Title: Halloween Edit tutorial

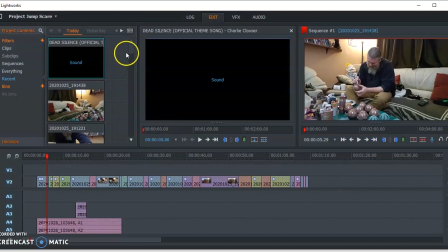(12:26)
I'm going to use the edit tab to drop it in. Okay. It takes 2 audio tracks because it's stereo, so I need to add another one.
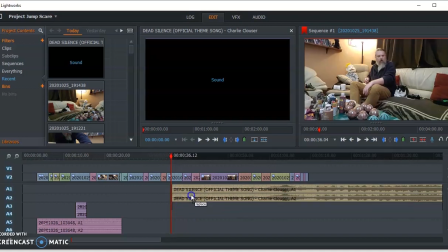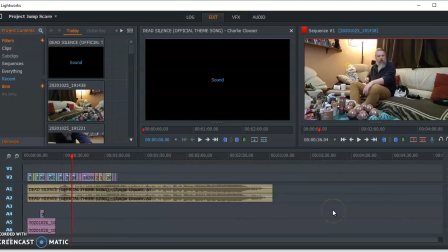(12:51)
And I can see that the song gets more intense as it goes just from looking at the waveform.
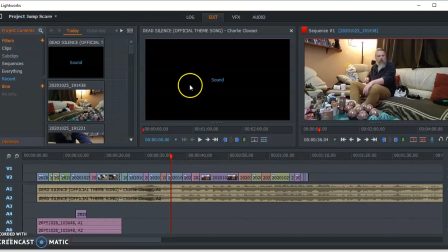(12:55)
It starts quietly and gets really intense. I'm not sure what part I want to use for this, and of course you can't hear this part, but I'm just listening a little bit.
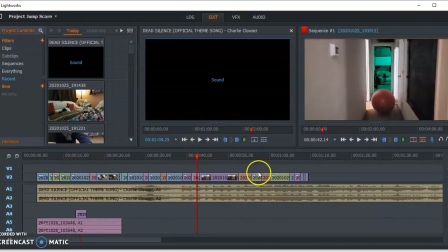(13:04)
Yeah, it gets a little too intense as it goes along, so I'm just going to have it start right about the time my TV sound cuts out, right about here.
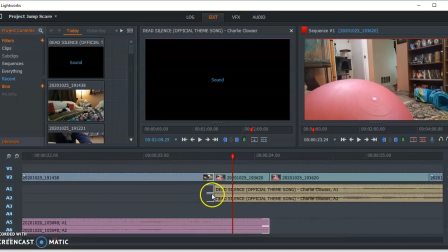(13:18)
I think I'll actually overlap them a bit. Yeah. So the music will start just before the TV cuts out.
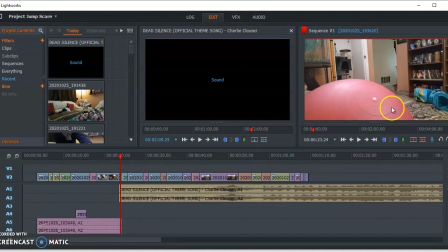(13:27)
And then we'll just...
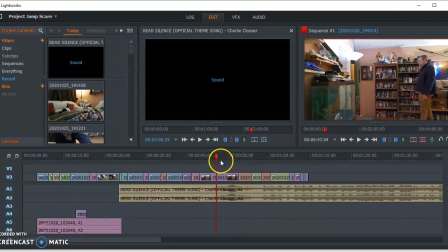(13:32)
Okay, so there's kind of a scary part in the music that comes right here at this swell.
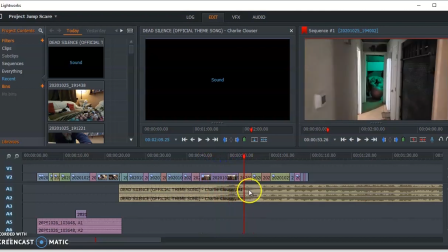(13:38)
So I'm going to use that as my endpoint for this music. So there's going to be a chunk here without music. It'll just be quiet, which I think will add to the spookiness just a touch.
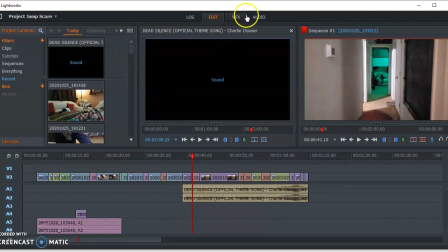(13:54)
Okay, so now that I've got that laid in there,
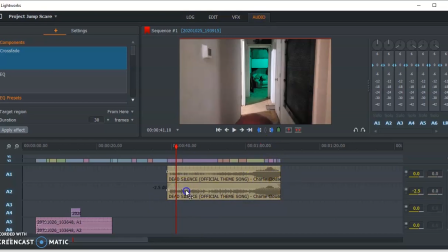(14:01)
I could go in and adjust the volume of that audio, fade it in and out if I need to. In this case, I'm just going to fade it out at the very end, so it's just not an abrupt crashing sound.
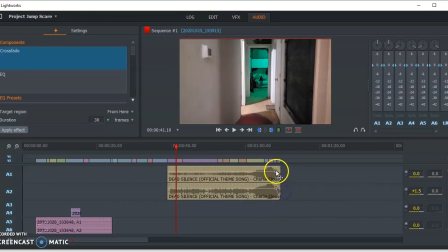(14:15)
This has 2 audio tracks, so I have to fade both of them out. Otherwise, you'd only have the right or the left fade out. And that just depends on what audio you're using. This is a stereo track.
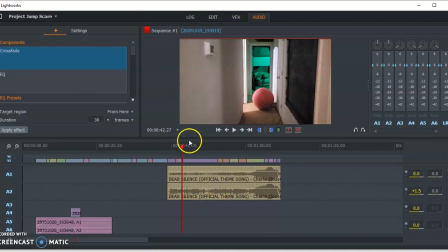(14:26)
A lot of times I use mono sound, which is just 1 track for video, and then I duplicate it later to create the stereo effect.
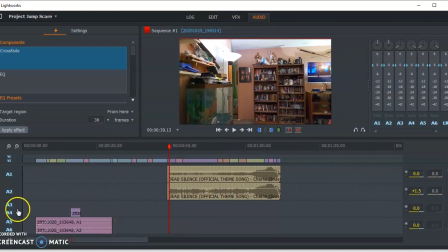(14:35)
But we'll get more into that later. All right, so that was the process on editing this particular short.
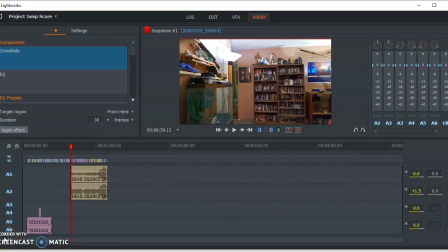(14:42)
You do not have to do one like this, but yours might look similar. And if you can't come up with an idea, then try to create a jump scare, something along these lines.